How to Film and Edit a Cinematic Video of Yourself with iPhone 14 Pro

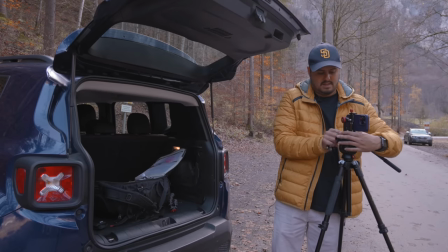Now, the great part about using your iPhone to film yourself is that you can pack light, as mobile gear is usually small and lightweight, making it easier to carry around the entire day without getting tired. As I mentioned, every shot is different, so you will need to figure out for yourself what you need to bring for your shoot.
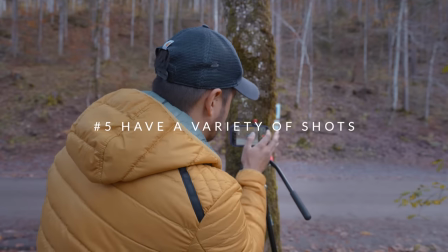Next is to have a variety of shots in your video. This will allow for greater variation and make the video more dynamic. One of the best ways to achieve this is to capture a nice balance of wide shots, medium shots, and close-ups.
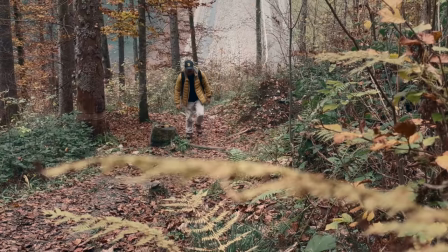You not only want to get shots of the main subject, or myself, but also your surroundings to give your video some context.
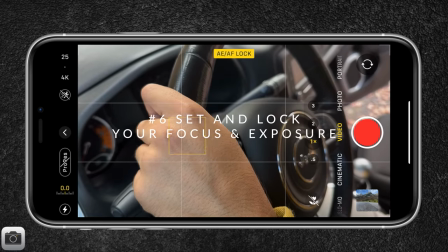Then, really important is to set and lock your focus and exposure to ensure your focus and exposure don't change while filming. Because it could happen that the camera might focus on something that you don't want. I
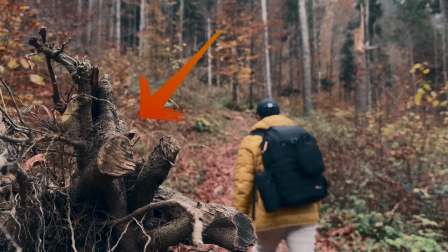sometimes also like to focus on something interesting in the foreground while I myself am moving through the background.
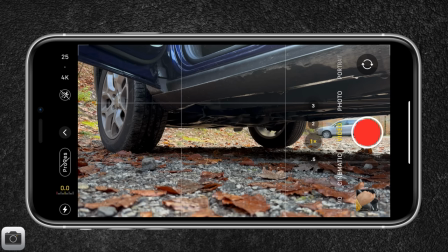Now, in general, what I do is I pick a spot where I think it is most important to have myself in focus,
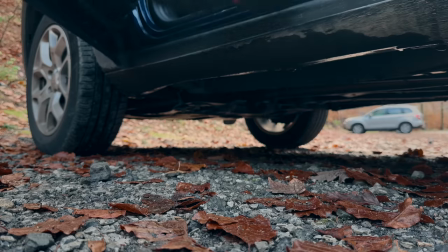either at the point I'm walking through or at the point where I want to be standing at the end.
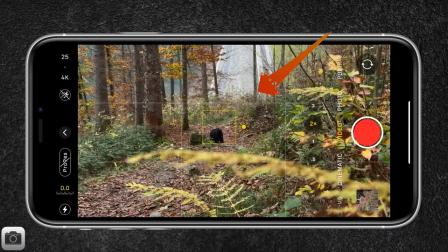Now, if there's nothing at the distance from the camera to focus on, I use my backpack and place it where I will be standing.
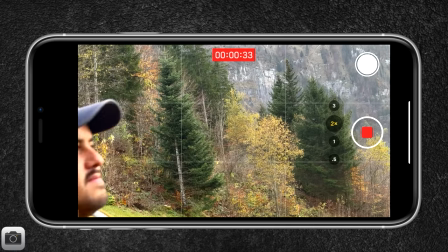In some cases, I like to use the autofocus as it does a great job of keeping me focused while moving around, but because the exposure will be affected as well, in most cases, I lock it. Unfortunately, you can't separate focus and exposure in the default camera app. For that, you will need a third-party app like Filmic Pro.
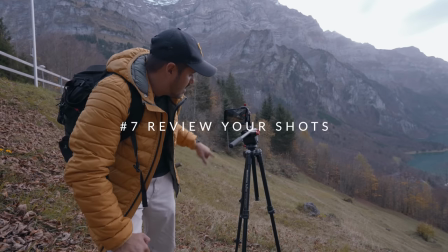Then importantly is to review your shots. When you're filming yourself, it's important that you review your shots every single time. This will allow you to ensure that you got the shot right and make any necessary adjustments if needed. Additionally, this will make the editing process much easier, as fixing something in the edit can become time consuming or even too late to fix. So make sure you review your shots and also have the edit in mind to make sure that the shots you're getting fit into the story you want to tell.
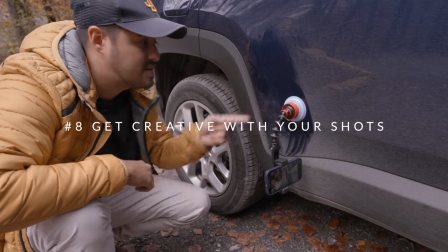Last is to get creative with your shots. When you're filming yourself, it's important that you stay creative with your shots.
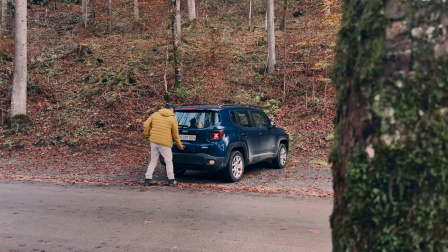It can be very tempting to just capture basic shots of yourself moving around, but doing so can make your video feel dull and uninteresting.
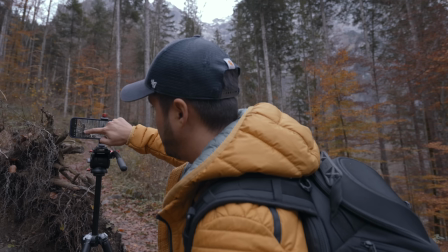Because there's so much to think about when filming yourself, it can be tempting to just rush through and shoot and move on to the next one. But by getting creative with your shots, you will help your video stand out and make the process far more enjoyable for yourself.
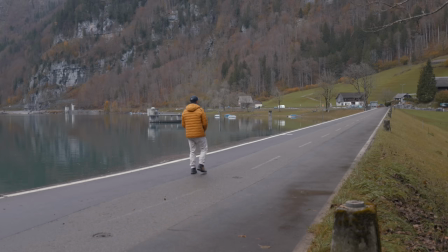Now, just because you're filming by yourself doesn't mean you can be lazy. In the end, the audience doesn't really care if you shot it by yourself or had someone help you. All that matters is whether the video was engaging or not.
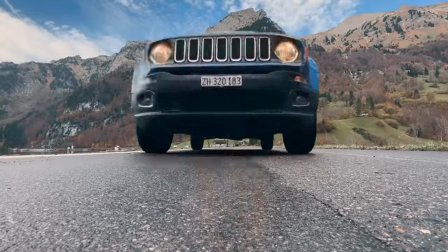So make sure to take your time, do things creatively, and go the extra mile to get those shots that will make your videos stand out. Now, one way to get creative when filming yourself is to experiment with different perspectives. This can involve using different types of gear, like a suction cup. What I often ask myself is, how could I make that shot look more interesting for the viewer? And then I experiment around and see what works. You'll be surprised on what great results you can get by just experimenting around.
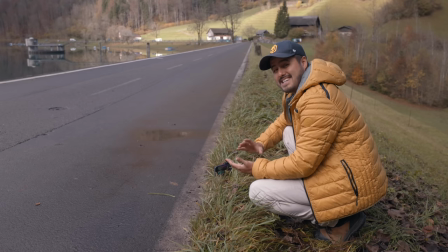So let's now get into the behind the scenes of how I film myself.
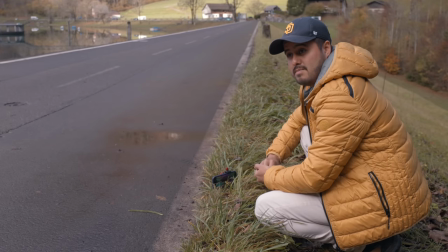For this part, I'm just gonna record a couple of shots of me driving the car across this road.
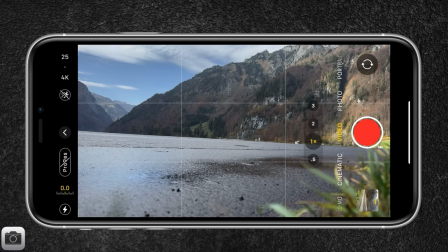And I place my camera low to the ground. I'll be recording in 4K, 25 frames per second. I actually want to use the ultra wide angle lens to have more in the frame.
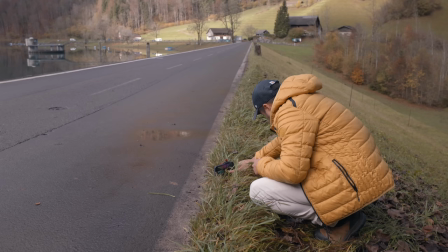You'll see that I also have the mountains in the background, and I want to set and lock focus on the plant.
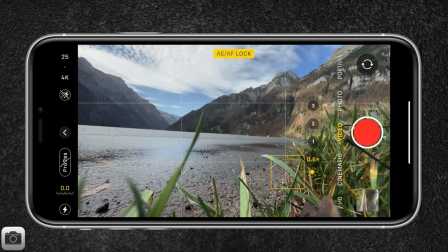This will look really nice as the car will be passing by the camera.
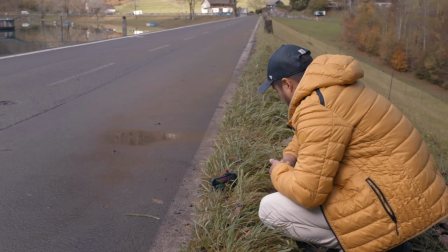So after that, I'm gonna start recording and let's see how it will look like.